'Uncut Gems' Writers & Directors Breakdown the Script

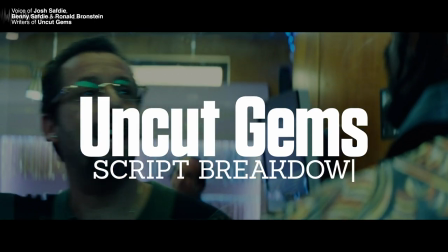0:00 Hi, this is Josh Safdie. And this is Benny Safdie. And this is Ronald Bronstein. And this is the script breakdown.
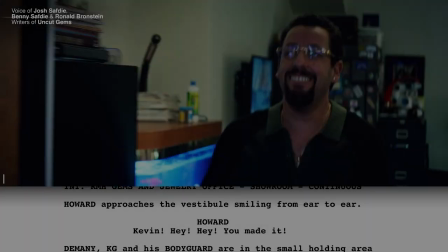0:05 And this is the script breakdown.
Kevin! Hey, hey!
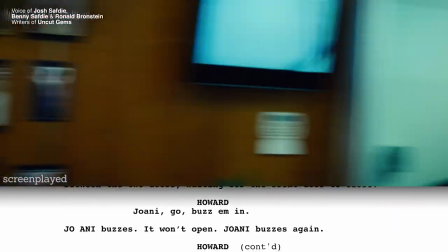0:11 So this was a difficult scene for us to swallow, because it has so much narrative information in it.
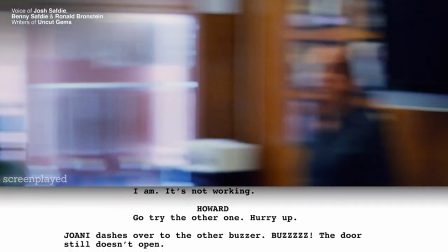0:18 And that always feels weird for us. Well, it also was a scene that's a very important scene in the context of the entire film, because it plants a very important seed.
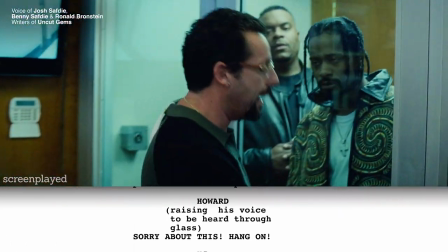0:27 And it was, weirdly, this is one of the scenes that stood the test of time with this film was there for 10 years.
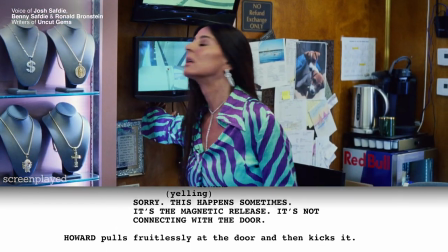0:34 Imagine some time coming tonight. Go at the gem. I'm close to fall.
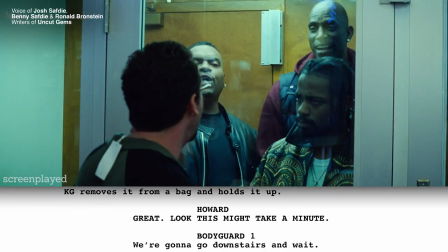0:39 Okay, all right, cut. There it is.
The purpose of this scene is, like Benny said, is very expositional.
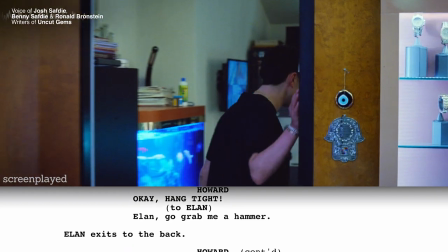0:44 It's there so that we can lay out, again, the narrative information that ties Howard Takeji to the gem and brings us towards the climax.
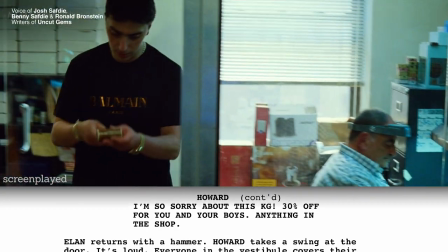0:52 But, you know, we're so wary of narrative exposition that then all these other stuff,
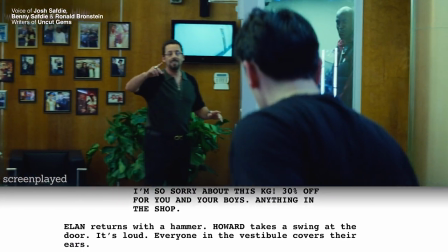0:56 everything else in the scene is just thrown in there to sort of cover it up so you don't see its purpose in the sort of...
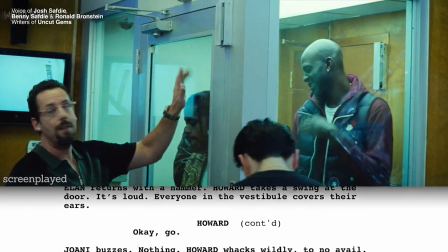1:01 Like Joni interrupting Howard to say, the tag is sticking out on your shirt in case the audience didn't notice it by this point.
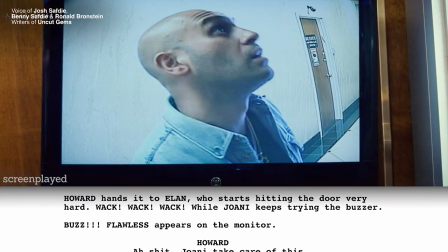1:08 Yeah, for sure. Which is an allusion to the fact that he slept in the office the night before.
I'm trying to get...
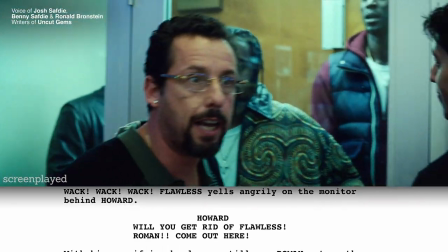1:13 Tell him goodbye. Goodbye to fucking Wallace. Roman! Roman!
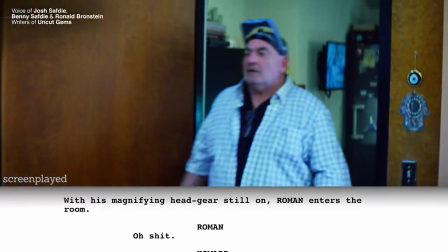1:20 Come out here. Oh, shit.
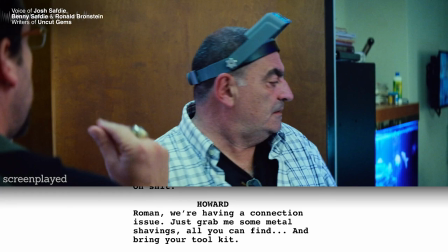1:21 You know, it's cool to sort of look at this scene adjacent to the actual text in the screenplay and you just see wow you
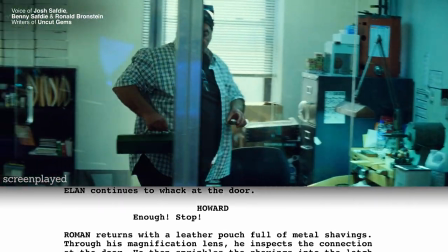1:29 know once this thing is like filtered through the directorial process you know the whole point is to make it feel like it's being written in real time while it
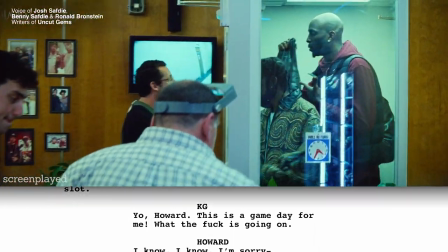1:36 unspools so in a way you're just erasing the screenplay you're eradicating it you don't ever want to expose the whatever intelligence went into it listen to me
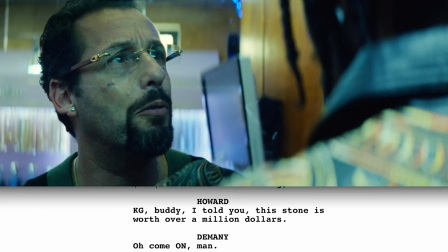1:46 i told you this thing's worth over a million dollars come on man